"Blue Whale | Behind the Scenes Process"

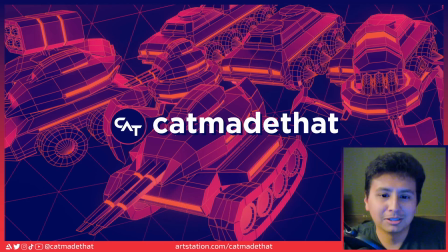[0:15]
Hey, what's up? I'm here to talk about the process that I went into into making my 3d model So let's take a quick look at it
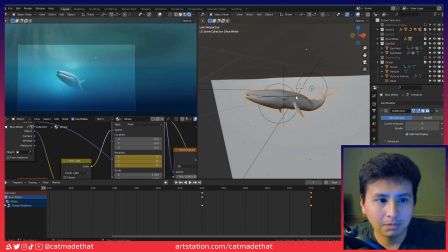[0:24]
Here's the blender file itself. I made multiple scenes for it.
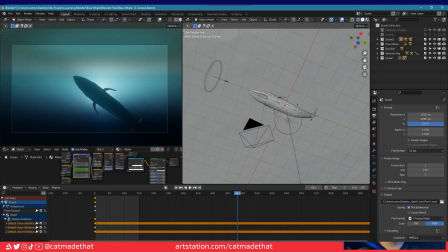[0:29]
So each Scene has its own file, but once the model itself is finished
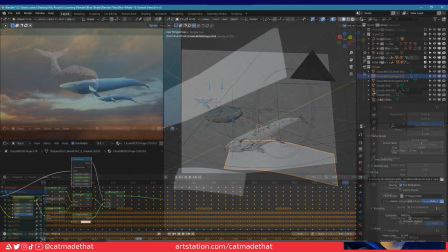[0:34]
It was just a matter of creating a duplicate file and then messing around with the lighting in the camera and obviously the backgrounds and
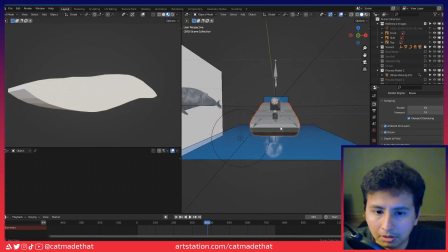[0:42]
and looking at just the model the 3d modeling aspect of the blue whale itself this is how it kind of started out you
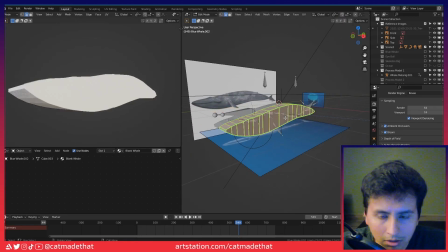[0:50]
can kind of see these are the models that you saw in the beginning of the intro if you tap into it and these lines are just highlighted so that they
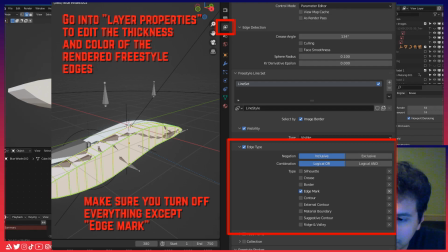[0:57]
show up in the final render as freestyle lines i have to turn it off right now but if you just click that they'll show up in the actual render um
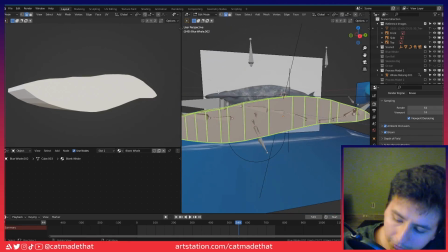[1:05]
but this is just like a mirrored object it started off very very simple just getting the shape right for what the whale is
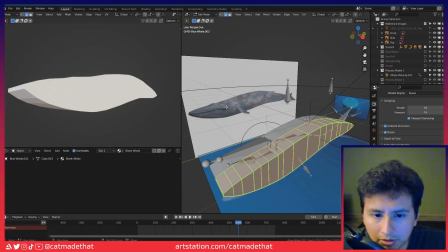[1:13]
using my reference images heavily to get all the details right trying to make it look as realistic as possible and if you look at the final version
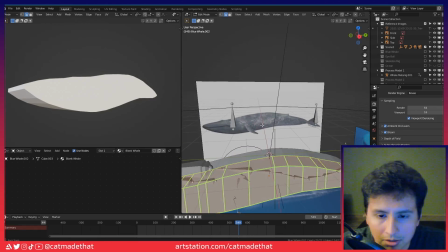[1:20]
of the model it looks very similar to what this reference image is and that's just a testament just to how good that image is really but
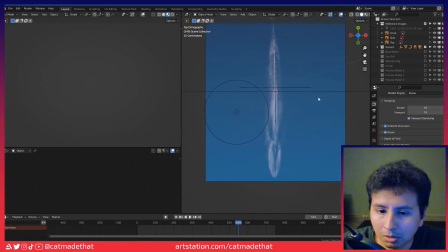[1:28]
there's also a top-down view and if I turn off the model you can see what I mean it really helps highlight three-dimensional
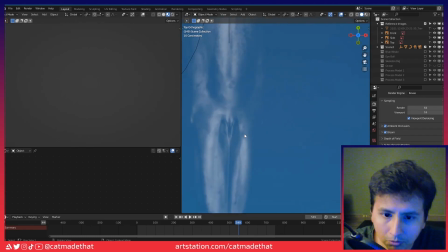[1:35]
aspects of the whale as to where the creases are for the blowhole where there's like volume in the back of the spine
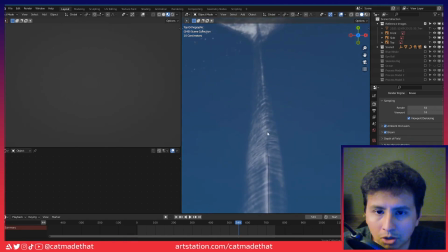[1:42]
and where there's this edge that travels all the way back down to the tail all those
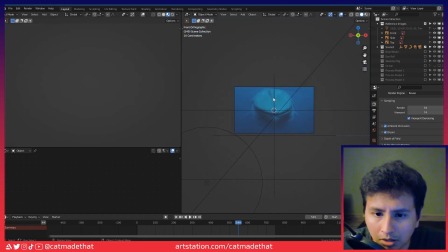[1:47]
little details really help sell the realistic factor and getting it right
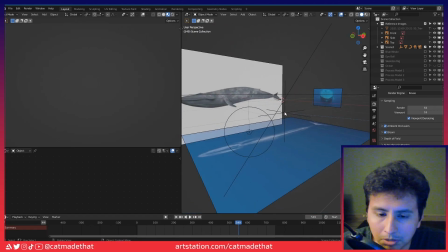[1:52]
helps to make it look as best as it can so the first
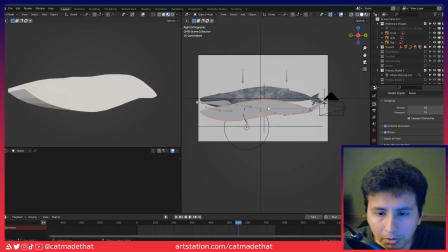[1:56]
model was just kind of very simple get the basic shape down the
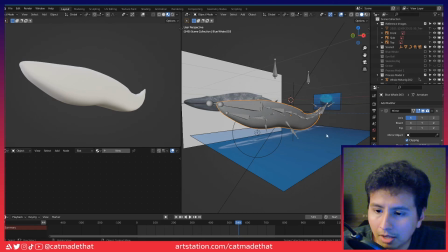[2:01]
second version of the model I added a subdivision modifier to kind
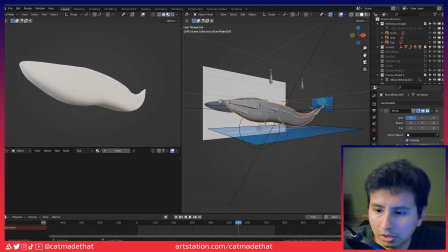[2:07]
of take off all those creases of the edges if I turn it off you can kind of see what it looks like
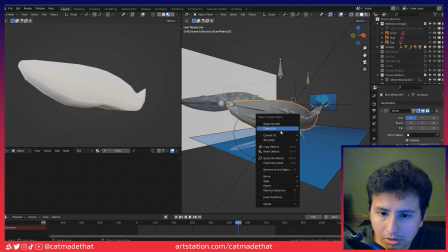[2:12]
and there's also a shade smooth happening right there but
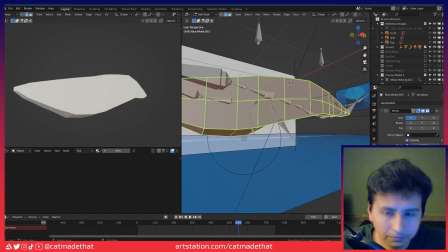[2:18]
added more detail to it added more lines trying to
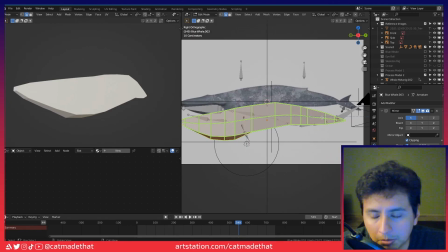[2:23]
keep in mind as to where it's going to be bending where would a whale naturally bend as it moves and making sure that's where I'm putting all those
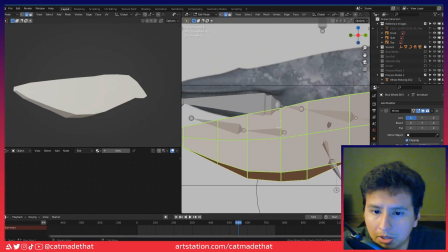[2:31]
creases but then also making sure that I'm putting space for where the eye is going to be where the flippers are going to go and
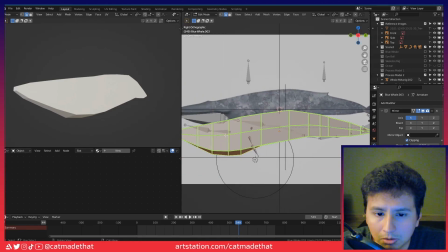[2:39]
where the tail is going to go making sure that those loops are exactly where they need to
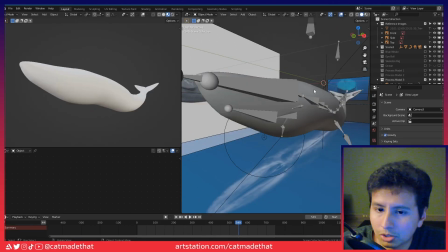[2:43]
be so then that was version 2 version 3 starts to look into even more detail
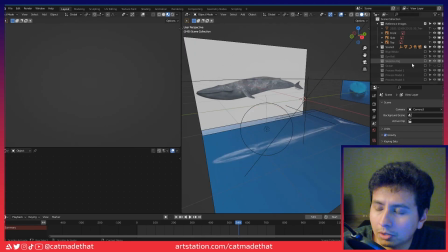[2:48]
and then unfortunately that's as far as the process
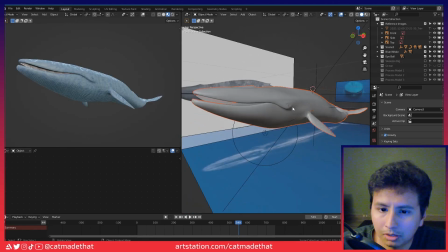[2:53]
I have saved because after model 3 I really took a huge
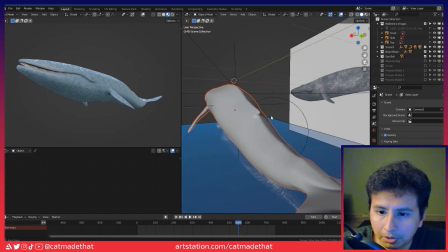[2:58]
leap into adding details such as the flippers this kind of back dorsal fin
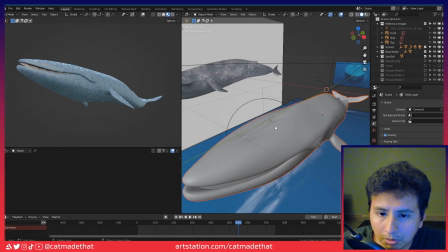[3:03]
and the blowhole and adding volume to the edges so
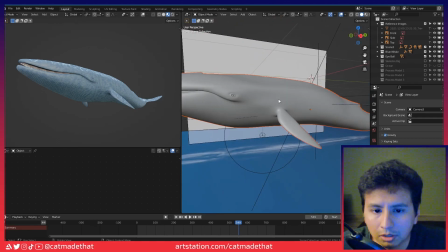[3:07]
it really looks like a three-dimensional creature and also this was rather
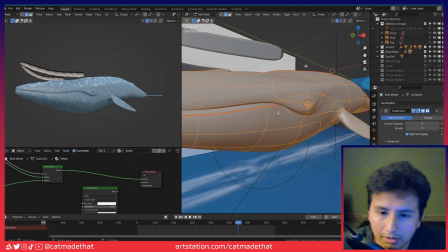[3:12]
tricky I knew ahead of time that the mouth was going to be moving up and down so
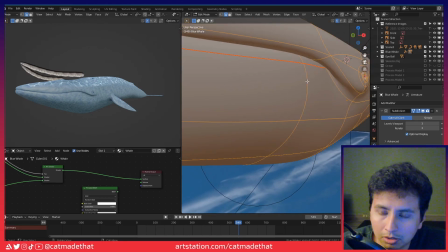[3:17]
I had to make sure that I'm modeling it knowing that there's going to be creases here that there's going to have to be movement there
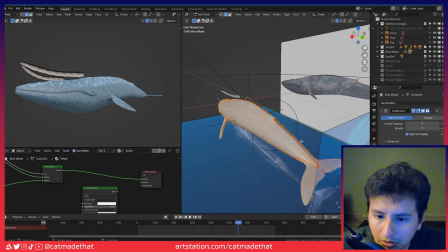[3:22]
knowing that there's going to have to be movement at the flippers and knowing that's going to be movement here at the back of the tail so as you're
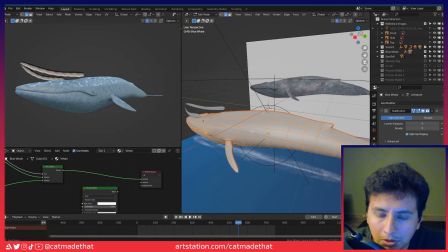[3:28]
modeling keeping all that in mind and
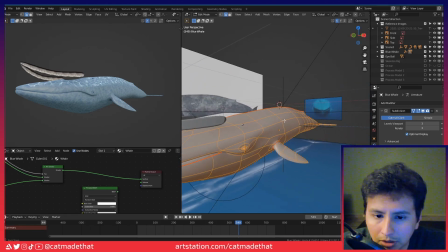[3:31]
being very aware of the fact of where you're putting the loops so that ultimately when it's animating it's not breaking
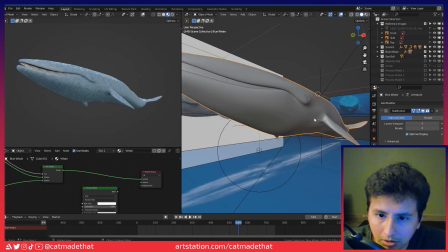[3:38]
the model and it doesn't look unnatural and I think it succeeded let's take a
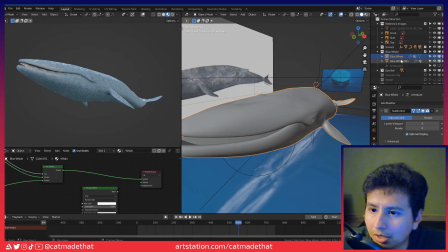[3:42]
look at what it looks like without that subdivision modifier kind of looks like a playstation one model you can see how much work just that one
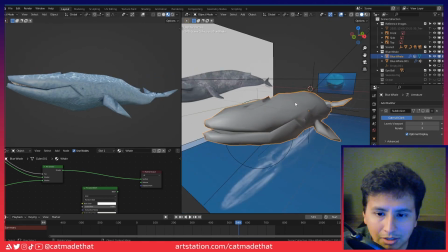[3:53]
modifier is doing it's just kind of crazy actually can i can i watch it get animated yeah there you go
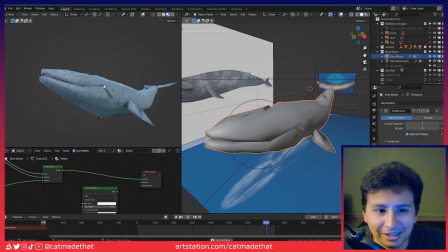[4:01]
it's looking good uh but yeah but you can see details
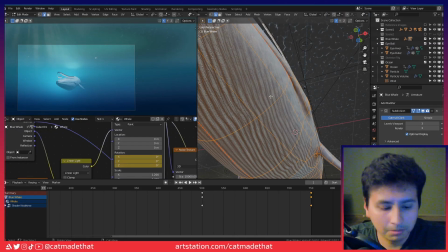[4:05]
uh like the ridges are created by texture work and i can look into how
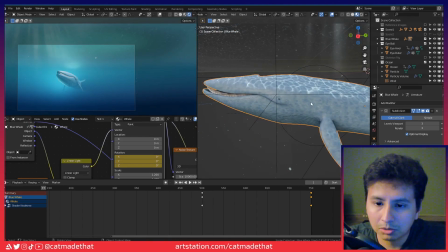[4:10]
that was made so these are actual two textures that are interacting with one another i created
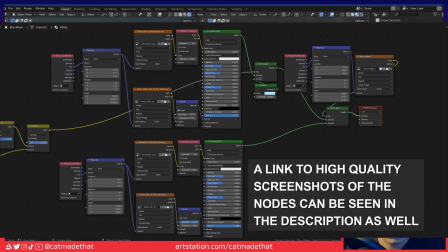[4:15]
a mask if you look at the nodes put this down and
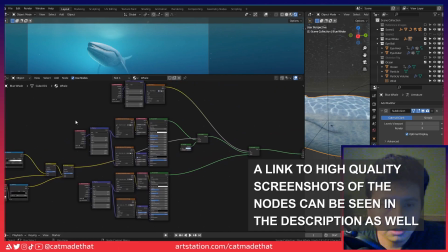[4:20]
put this up and put this to the right these are the two textures that uh we're looking at there's a whale skin color
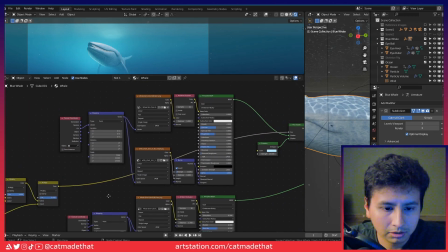[4:29]
and then there's a white shark skin color and i use that also for the
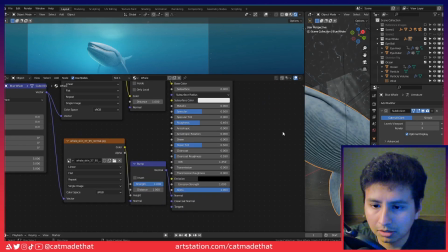[4:35]
bump map so that you could create these uh texturing effects even though there there is
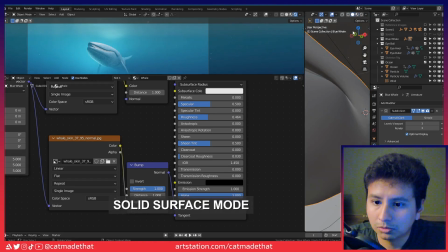[4:41]
no modeling there going on like if you switch over to flat surface mode this is actually this is just what's actually
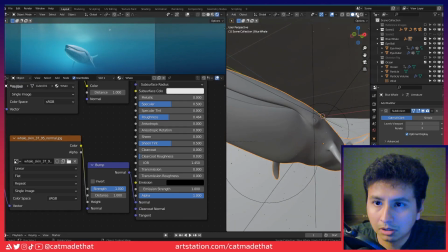[4:49]
there and you can see how much work the texturing is doing um but yeah you put those together and then you
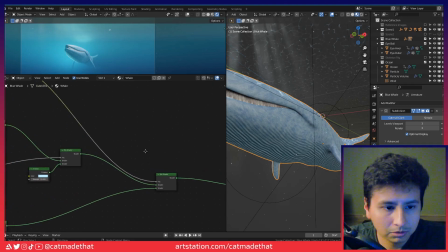[4:58]
use a mix shader and use a factor node uh to create a texture
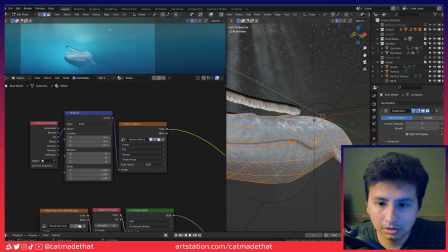[5:04]
mask and in the texture mask let's take a look at that i've got all the vertices selected so if you go into
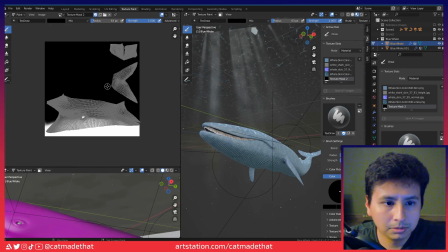[5:12]
texture paint that is the texture mask right there with all the uvs placed and you see everywhere that it's white it's uh going to be rendering
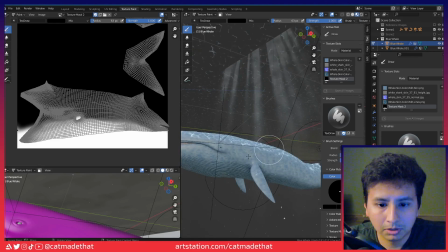[5:20]
out this texture and its bump map and then everywhere that's black it's going to be rendering that other texture and so you can kind of paint directly
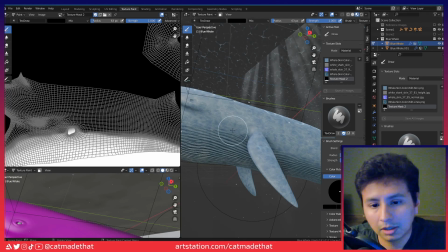[5:28]
onto the model and decide where that texture is going to be shown
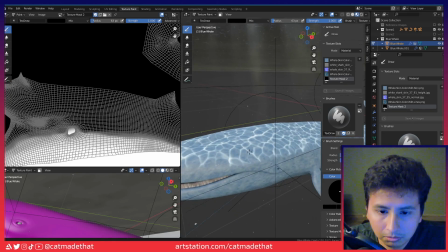[5:32]
um another detail to add to the realism factor was the fake caustics that are kind of glowing on the
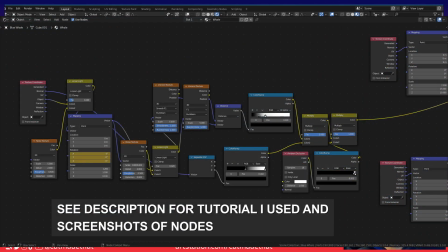[5:39]
top of the whale and that was done also with a set of nodes and i can link to the tutorial that
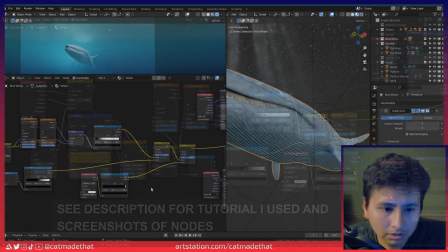[5:43]
i used to help me with this because it is quite complicated but essentially it's two
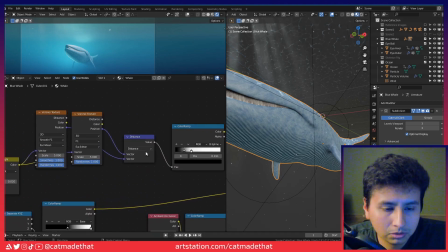[5:49]
voronoi textures uh filtered through a distance node and then
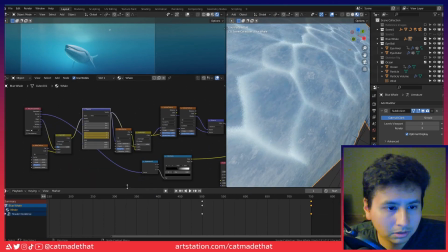[5:55]
it's all about keyframing the actual mapping node so that when it um
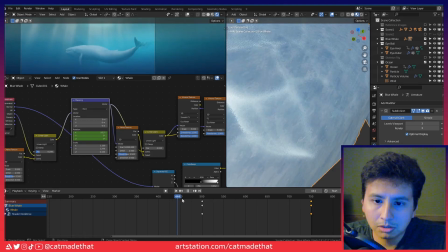[6:01]
so that when it's in motion so that when it's being animated it's actually moving makes
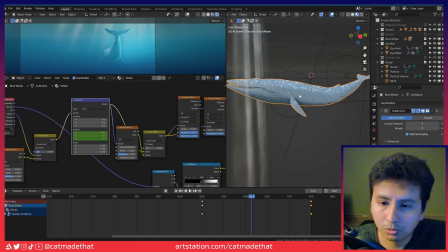[6:07]
it look like the sunlight is reflecting something that you'll notice is that the whale model itself is actually just standing still it's standing
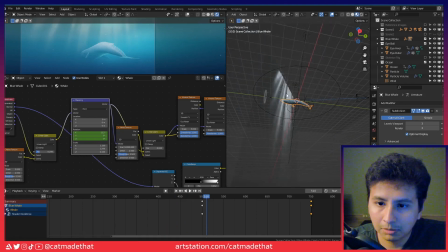[6:16]
completely in place the only thing that's actually moving is the camera and let me highlight the camera so you can take a look at that there it is and let's
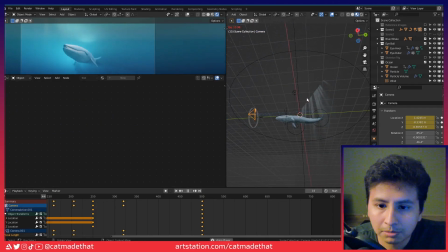[6:24]
go to the beginning of the animation and you can see when you press play the model itself let's turn off the ocean so you can see
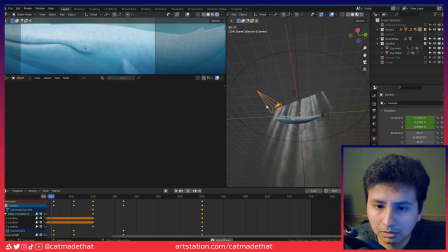[6:31]
it faster there you go the model itself is standing still but the camera is the one that's making all the movement something else to give it a
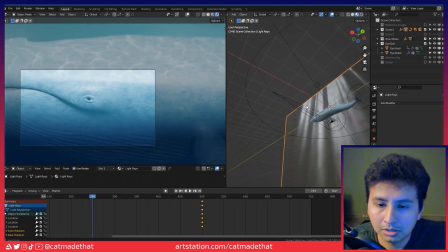[6:39]
realistic effect is these light rays and that is just a 2d plane with
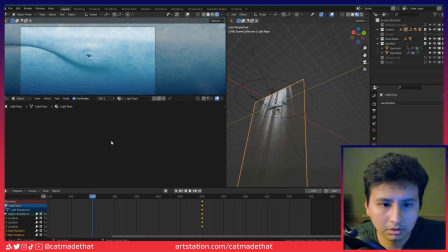[6:45]
a alpha node filter see if i can show that there it is um
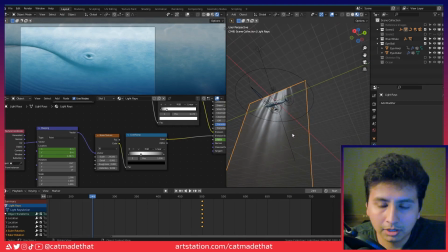[6:54]
yeah so i'll if you look at the actual image itself it's just a black and white image where the black itself is turned into an alpha layer so that it's hidden and it disappears into the background and it just looks like these light rays but that wasn't quite enough for me so
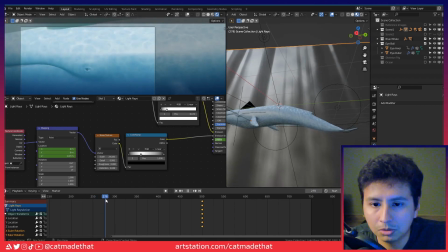[7:12]
I actually like the look of the light rays being animated even though it's a 2d static image you can go in and add an extra noise texture
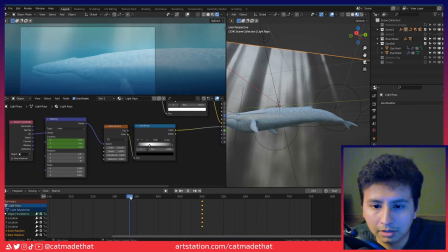[7:20]
effect and you can animate that with keyframes as well and it'll make it look like it's sunlight dancing in the light rays which is pretty cool.
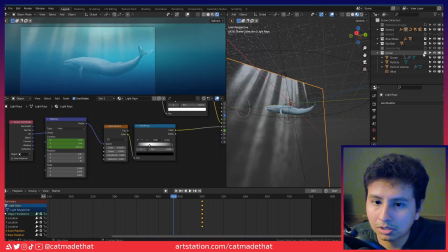[7:30]
Another effect that I kind of hid just now was the ocean. The ocean itself has its own fake caustics.
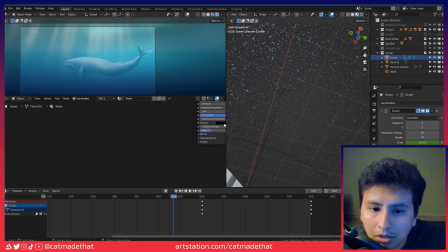[7:38]
This was kind of easy to replicate. I just took the nodes that I added to the whale.